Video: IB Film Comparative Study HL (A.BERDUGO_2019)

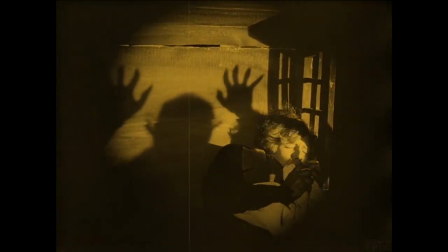0:02 German Expressionism is considered one of the most important film movements to have existed.
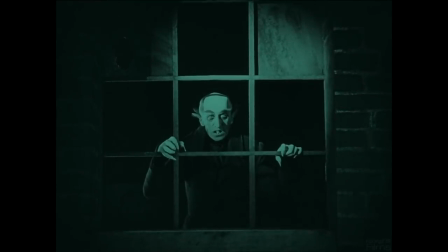0:07 Its avant-garde style, clever use of color and figure helped usher in a generation of dark, evocative films that is still felt today.
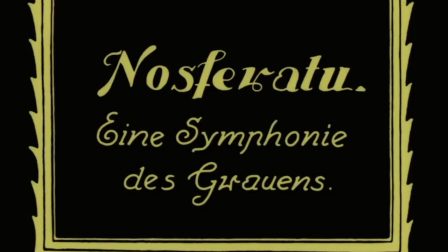0:14 The film Nosferatu, directed by Friedrich Wilhelm Moranu,
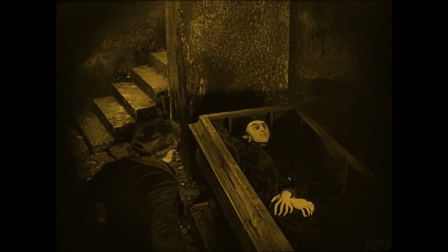0:19 is perhaps the most classic and widely known purveyor of the German expressionistic style.
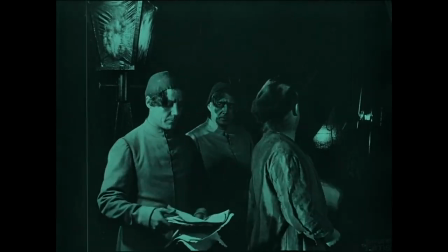0:23 The film is an adaptation of Bram Stoker's classic novel Dracula, the story following Count Orlok and his reign of terror.
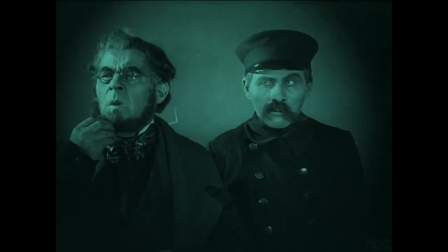0:31 Such an influential movie and style certainly has left an impact on cinematic history, and the presence of German Expressionism is still felt to this day.
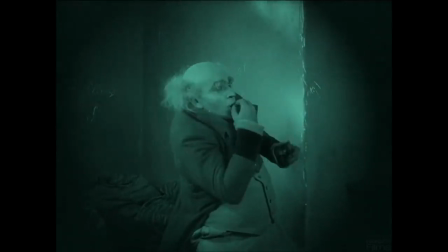0:41 Given that Nosferatu is indeed the greatest example of classic German Expressionism,
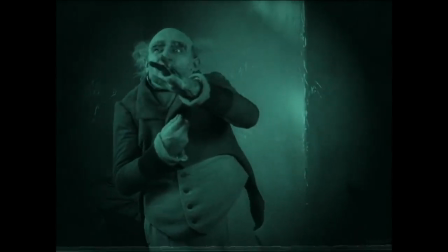0:45 it seems fitting that only one film be used to analyze the evolution of German Expressionism alongside it.
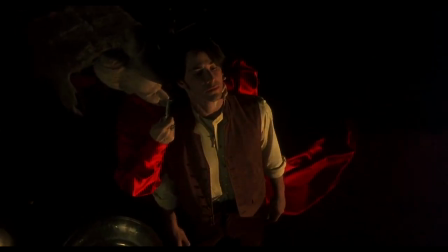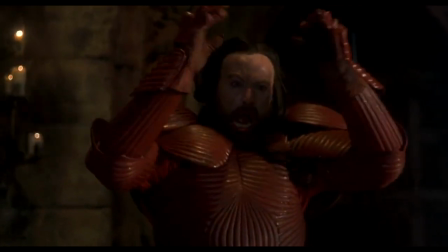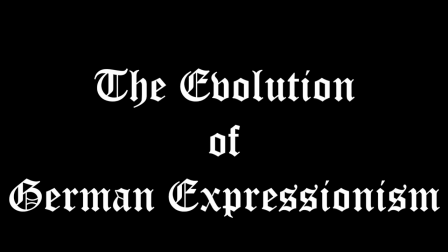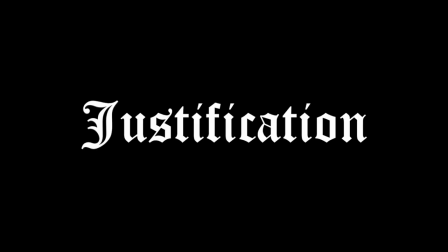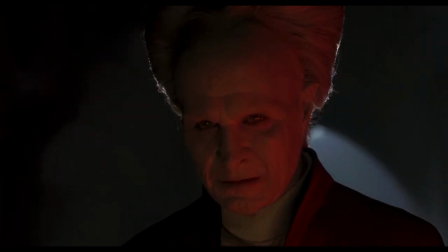1:18 Bram Stoker's Dracula was directed by Francis Ford Coppola and belongs to a period where he began to produce and direct retellings of classic monster movies.
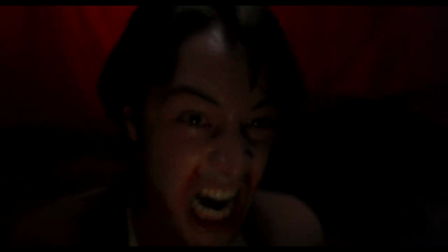1:26 The movie brought back public interest in gothic and dark movies,
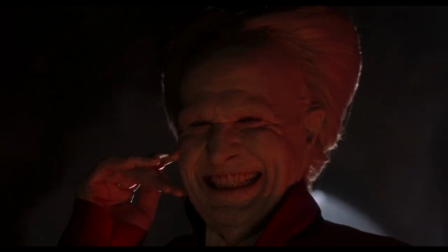1:29 once again popularizing and vindicating the merits of practical filmmaking in comparison with the rise of new digital technologies.
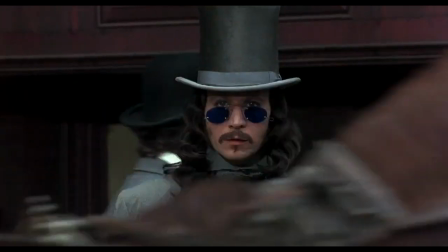1:37 I believe it appropriate to examine the evolution of German Expressionism through these two films,
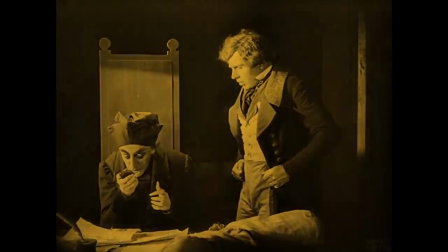1:42 not only due to them sharing the same inspiration, but given that each showcases a point in the development and growth of the German expressionistic style.
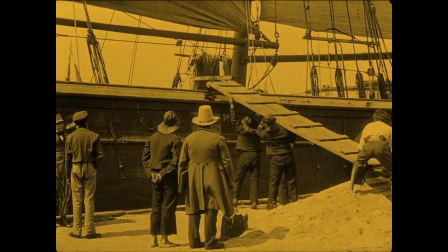1:50 Nosferatu serves as a showcase of the early beginnings of the style, as well as the perfected form of that style in its time.
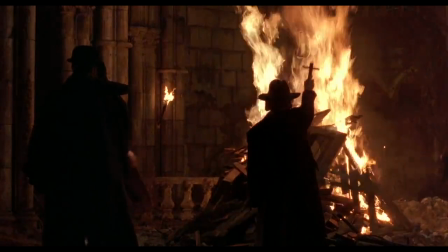1:57 Bram Stoker's Dracula provides an opportunity to see just how German Expressionism has evolved through the years,
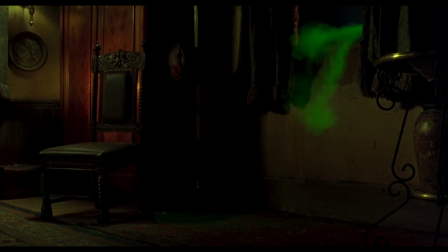2:04 seeing how techniques have been modified as different technologies and instruments have been innovated, as well as how other styles may have influenced it.
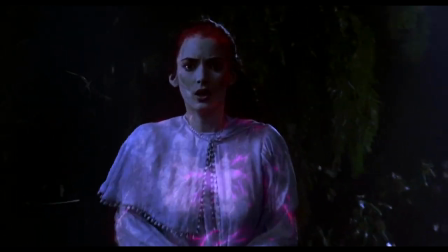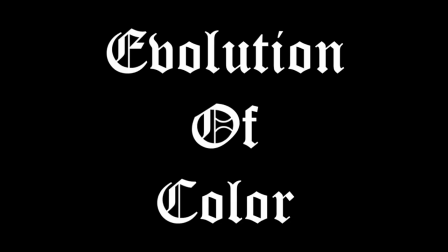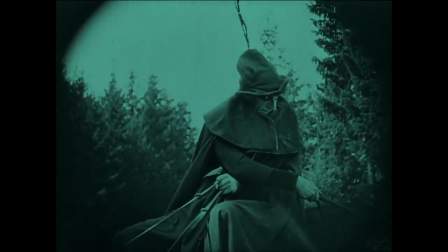2:23 German Expressionism is widely known for its rejection of aesthetics, instead seeking to create powerful reactions out of the audience.
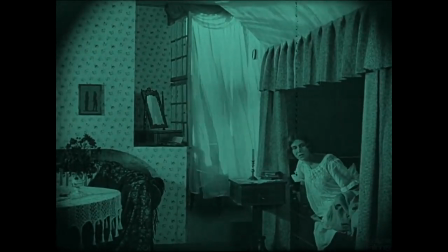2:30 Color was one of the best tools filmmakers had at that time to create such an effect,
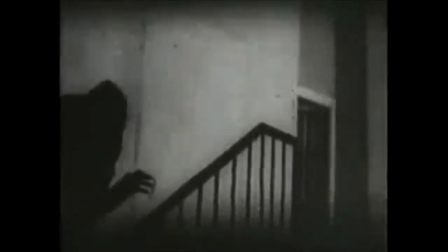2:34 employing stark contrasts of color through shadow that created impacting images.
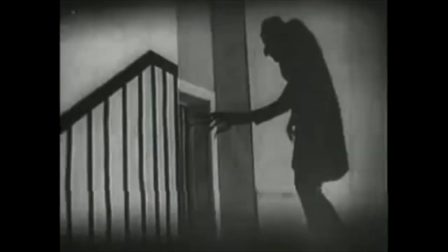2:39 This is clear to see in Nosferatu, as most recent releases have each frame in a color tint that reflects just how important the shadows were in filming,
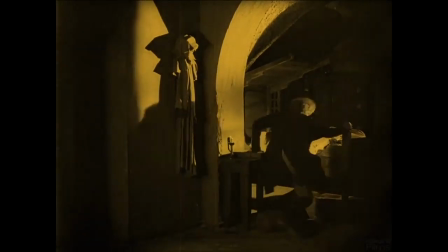2:47 adding an aura of darkness around every single corner of its twisted world. Bram Stoker's Dracula had the advantage of being filmed in color,
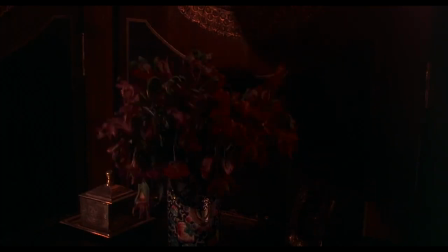2:55 thus it was able to further exalt the contrast in color in addition to the use of shadows and the prominence of bleak, watered-down colors.
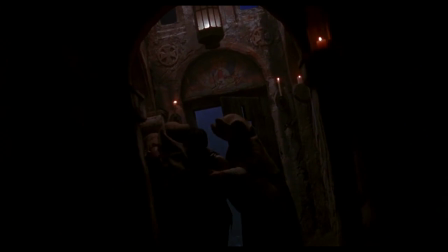3:03 Both films share an affinity for the use of darkness, muting colors to give frames a gothic, otherworldly glow to them.
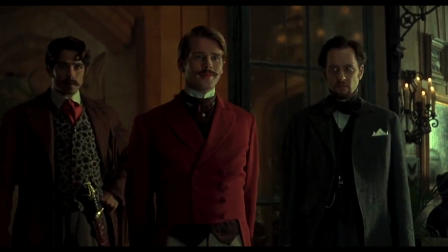3:10 Where change can be observed lies in the use of stronger colors in the foreground to contrast the muteness of the background in Bram Stoker's Dracula.
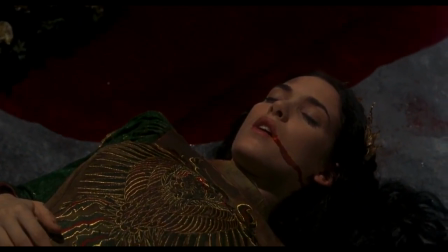3:18 The ability to be selective with color placement has led the German expressionistic style to use color with more freedom and care,
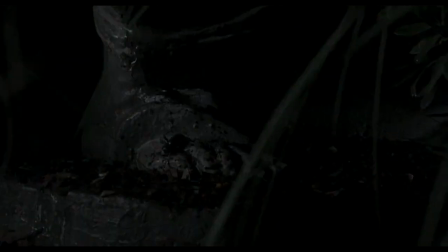3:26 using more than shadows to create stunning imagery.
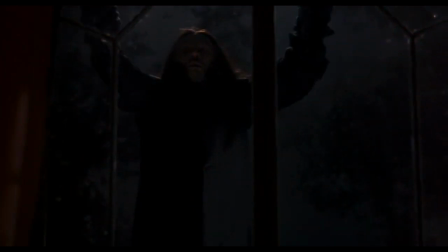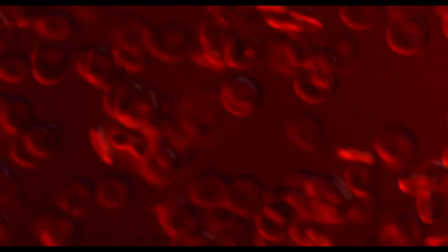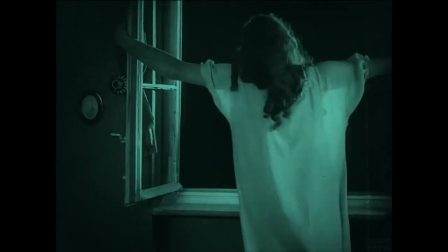3:40 The use of imagery and symbolism has always been key in German Expressionism.
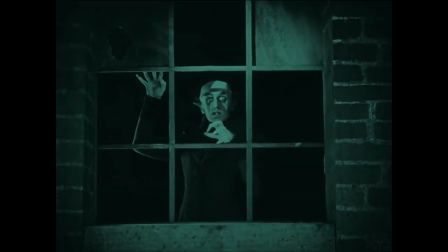3:44 Before the advent of sound in movies,
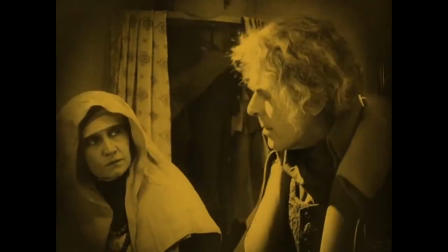3:47 filmmakers had to find more visual means to communicate a story in order to not overstuff their films with dialogue cards.
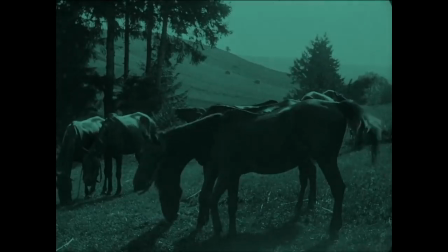3:54 The result of this is a style that better communicates through visuals than through conventional language.
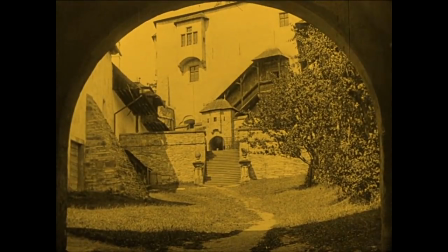3:59 Nosferatu's world is a classic expressionistic one.
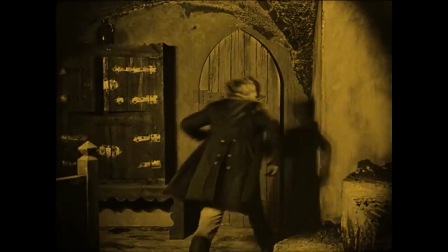4:02 The jagged outlines of the world create a hostile atmosphere, especially within Count Orlok's castle,
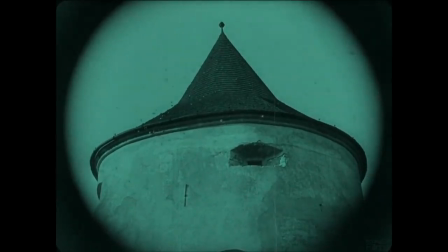4:08 creating the gothic image of a guarded keep of spiders ready to impale any trespassers.
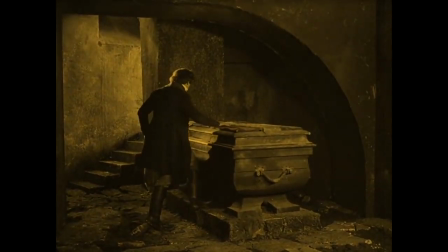4:14 In addition to this, the use of symbols of death and purveyors of death are common, all foreboding to Count Orlok's reign of terror over the town.
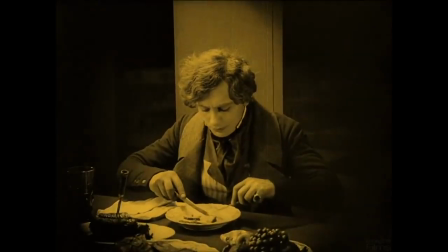4:22 An example of this can be seen during the first meeting between the main character and the Count.
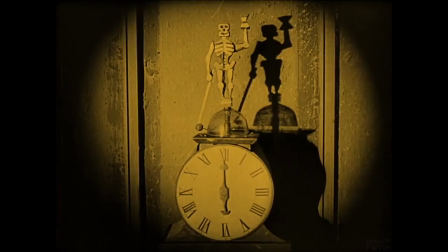4:27 The image of a clock with a skeleton over it serves as a symbol of incoming demise, foreshadowing the danger under which the main character is in.
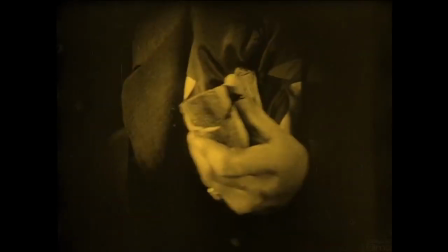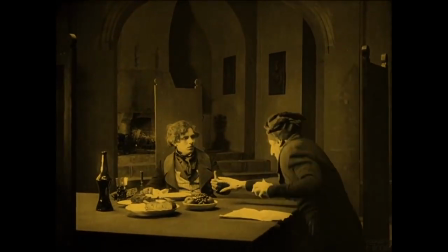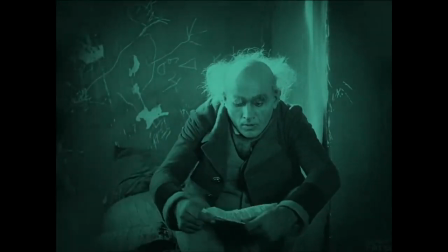4:48 All of this creates a powerful atmosphere that is both fantastical and tense in equal measure,
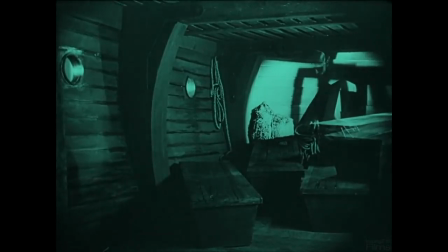4:54 the audience clouded in a fearful wonder of the vampire's powers and influence.
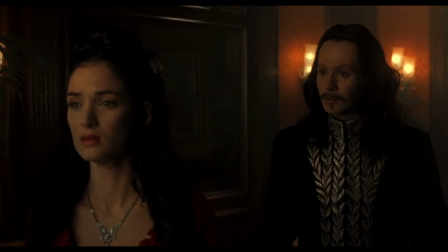5:01 Unlike Nosferatu, Bram Stoker's Dracula has constant dialogue from his characters. Thus, the use of images is not employed to communicate the story, but to add depth to it.
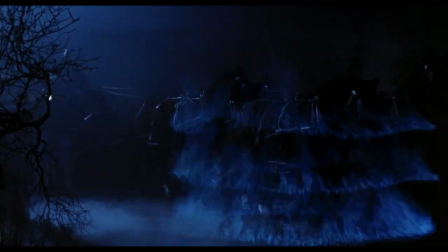5:12 The images and symbols found in Bram Stoker's Dracula are very poetic, showcasing themes of death, salvation, and belief.
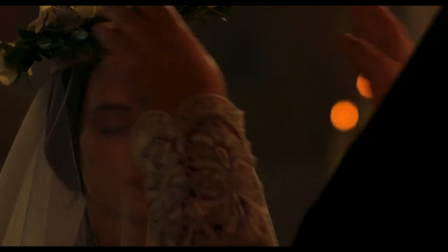5:20 Even when the story is being told through only visuals,
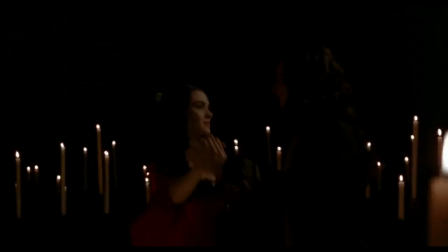5:23 the images and symbols present amplify the powerful Gothic atmosphere, giving it a strangely romantic feel.
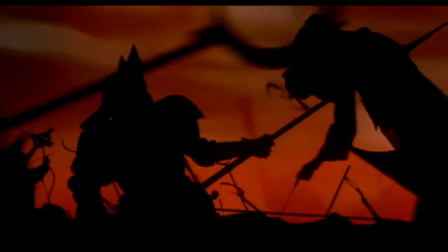5:30 The film also has several instances where it directly borrows from classic and antiquated German expressionistic films,
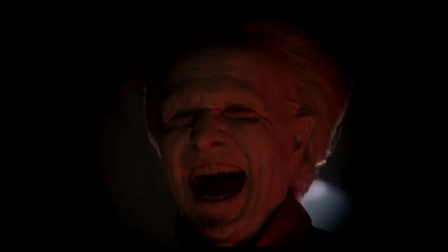5:37 as a form of recognition to the genre.
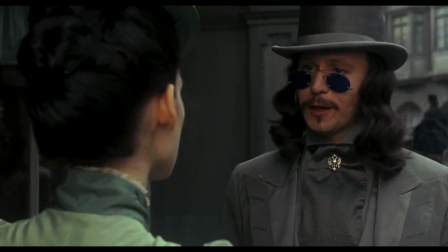5:39 In terms of symbols, the character of Dracula itself serves as a sort of symbol to unrestrained lust and desire, to pure sin.
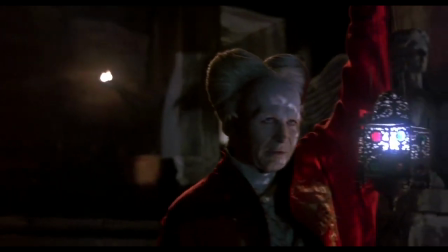5:48 This is accomplished through the use of hellish red in his color palette, very distinguishable from the other tints of red present in the film.
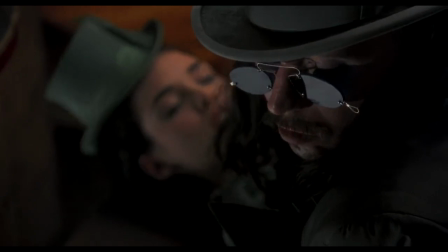5:54 This means that whenever he appears on screen, the image of an evil hell's demon is created,
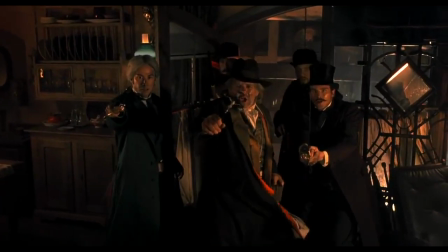6:01 especially once he appears under his true form.
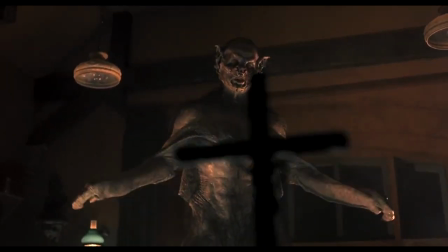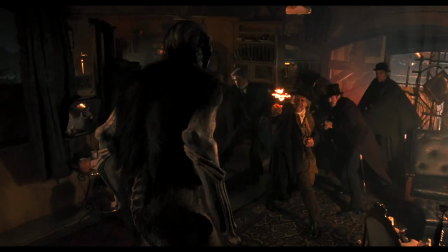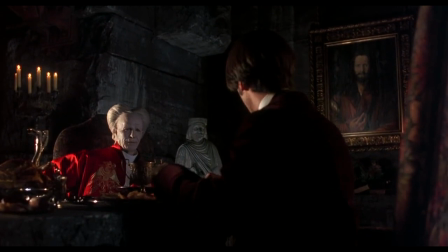6:15 In conclusion, both Nosferatu and Bram Stoker's Dracula serve as great examples of the German expressionistic style,
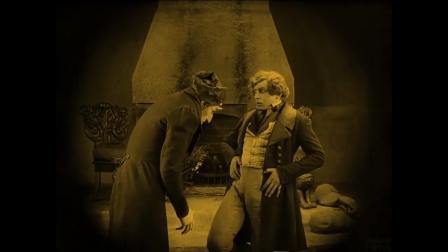6:22 as well as being respective milestones for the style's evolution.
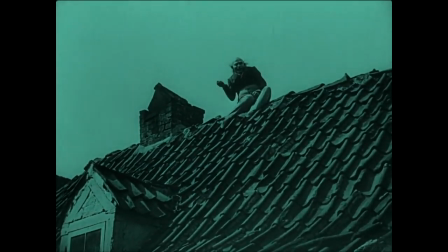6:26 In Nosferatu, we see that absolute pinnacle of what was possible at the time,
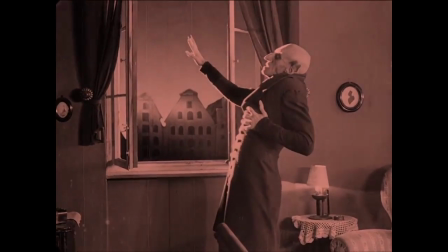6:32 and how that served to enhance the many characteristics we've come to expect from the German expressionistic style.
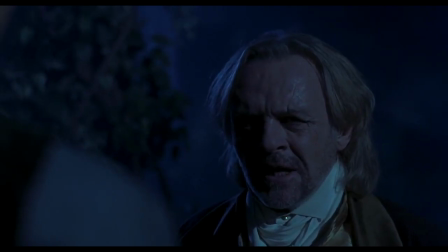6:39 Through Bram Stoker's Dracula, we see how a film movement evolves, what it took, what it left, and what it changed.
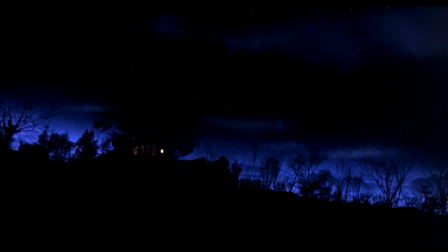6:47 The film shows a deep appreciation of the style,
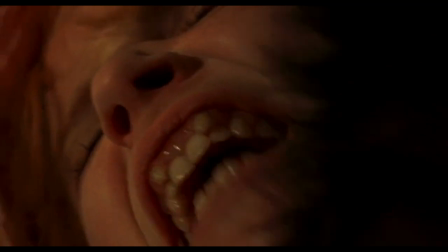6:51 while still recognizing the need to evolve it to fit in with the full potential of its era.
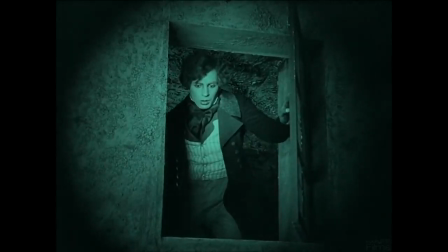6:56 In general,
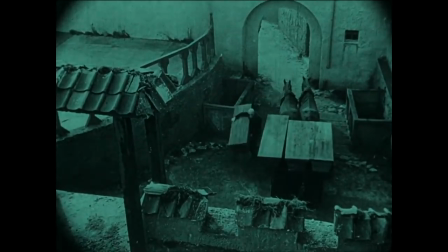6:58 it is able to be determined that the German expressionistic style has shown an evolution in the form of adding on top of its basis.
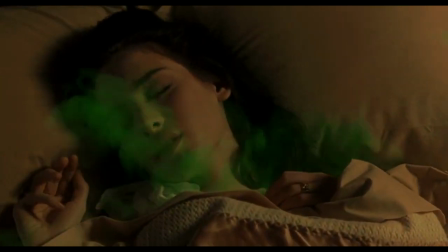7:06 Its style has changed and added elements in conjunction with the rise of new technologies and cinematic techniques.
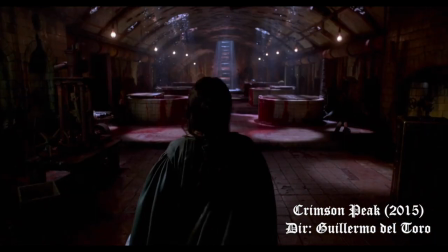7:13 This evolution has spread out across the cinematic landscape, where many filmmakers have borrowed from it,
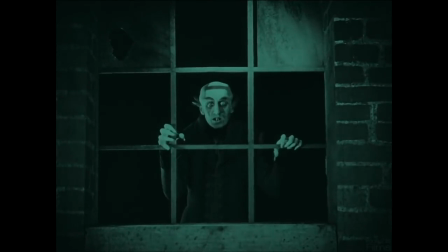7:19 but most importantly of all, is that the style persists until this day, and it will do so into the night and beyond.